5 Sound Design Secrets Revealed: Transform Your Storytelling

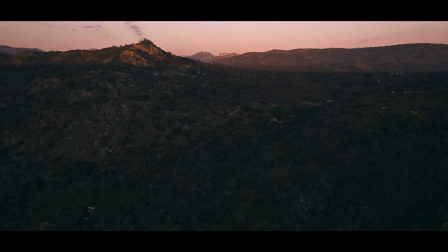(0:10) outdoors has always been my sanctuary.
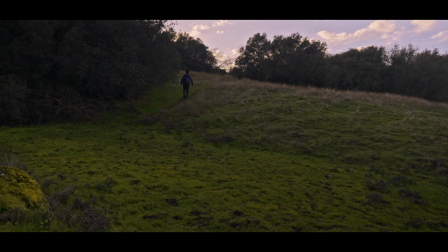(0:12) It's where I come to escape the chaos of the world and find clarity in the simplicity of life.
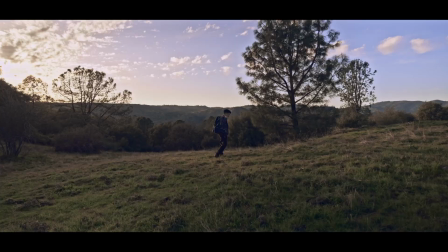(0:23) There's something about the sound of the wind in the trees, the smell of the fresh pines, that brings me back to myself. It's like a reset.
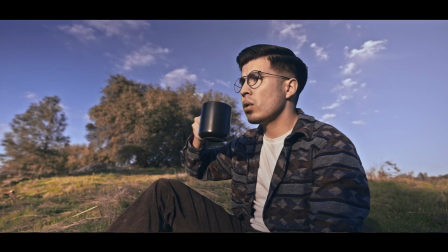(0:34) It's the little things, the warmth of the sun on my skin, the taste of the coffee, that reminds me of what's truly important.
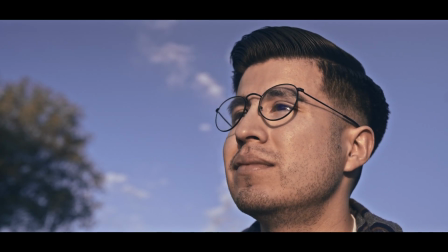(0:43) In a world filled with noise and distraction, it's here in the quiet solitude of nature that I find peace.
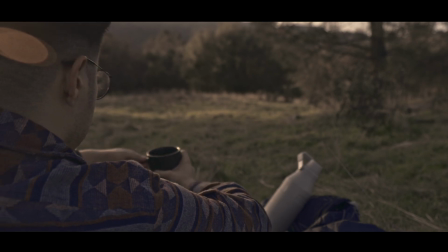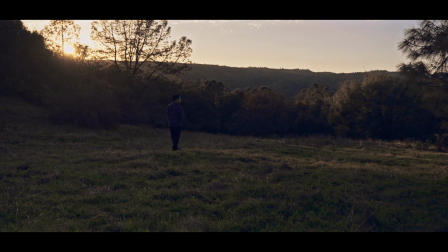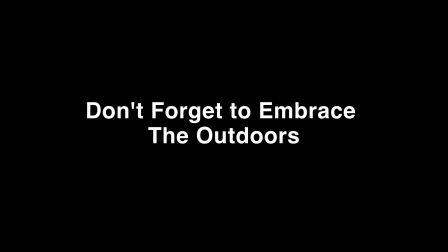Howdy there guys, Nick Amp here. If you're from the other social platforms, I'm also known as the Nick Amp. I'm a filmmaker, photographer who makes films and shares tips and tricks to help you elevate your storytelling skills.
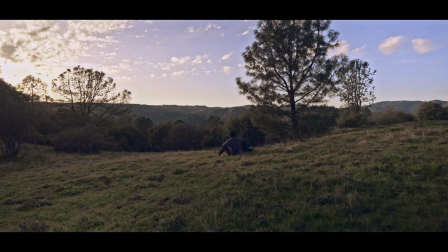(1:21)
That short film that I showed at the beginning of this video, I made it for a few reasons. The first one, I simply love creating films. I just love it. Anytime I get a chance to create something, I'm gonna take it. Number two, it was an excuse for me to get outdoors, watch a sunset, and have a cup of coffee in my hand. I mean, who doesn't want that? Cup of coffee, sunset, outdoors? Doesn't get much better than that. And the last reason, it goes with the purpose of this video. I wanted to properly show you how to use sound design within a film. In this video, I'll be going over 5 reasons why you should take sound design more seriously and how you can effectively implement good sound design within your films.
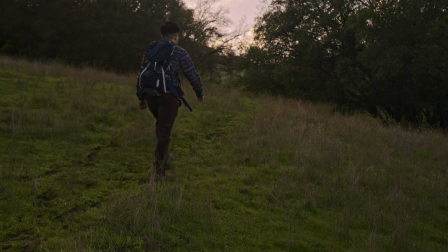(2:01)
All right, let's get right to it. Imagine a lone figure. He's walking in the forest. We're gonna add a subtle rustle of leaves, a distant chirping of birds. Now, we're not just watching some plain old video. We're truly there. We can really understand the tranquility that this lone figure is going through. He's walking in the forest in solitude. Now that is how you use sound design. You use sound design to properly weave emotions and storytelling within your films. It's not just about adding noise. Adding noise, anybody can do that. Anybody can play music really loud over a couple few clips.
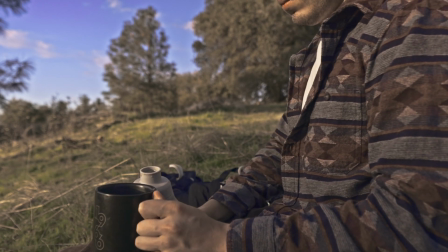(2:38)
But I'm talking about incorporating specific sounds to elevate your storytelling. Now here's a practical tip to elevate your storytelling skills through sound design.
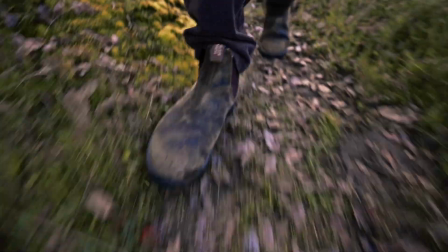(2:48)
And the simplest way to put it is, if you see footsteps on screen, add sounds of footsteps so it matches what you see on the screen. And it really helps the audience understand and be immersed into what's happening.
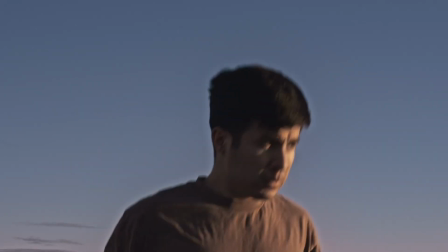(3:01)
Hear me out. Even if you don't see the footsteps on screen, say it's a close-up shot medium of the torso and up,
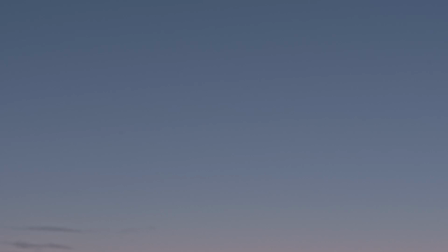(3:08)
but you know the audience is still walking, you can still add sounds of footsteps because you still want the audience to know that the person is walking even if you can't see their feet. All right, number 2, engage multiple sensories within your audience. Just seeing cool visuals is not enough, especially if you're trying to get a message across.
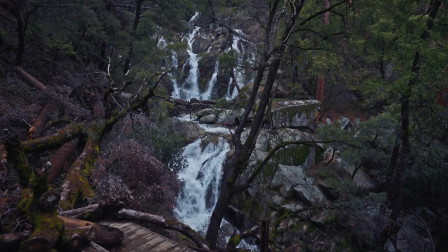(3:28)
You can't keep your audience engaged, and how is your message going to get across? Why are they going to watch your film all the way to the end? Maybe they might get bored within the first few seconds because you didn't add a subtle creak of water as you're walking on the trail by the river. You didn't add a subtle drone sound to make it feel scary,
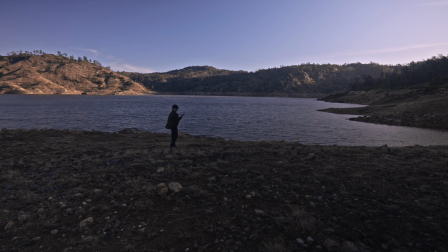(3:48)
to make it feel longing, like something is coming, like something is rising. You want to create a multidimensional experience that pulls your audience into the film. You do not want them to be just observers. It's better to have them to be active participants in the film. And I'm gonna play you a video, we're gonna watch it twice. The first time we're gonna watch it without sound design, and the second time we're gonna watch it with sound design. You let me know in the comments down below which one you found more engaging.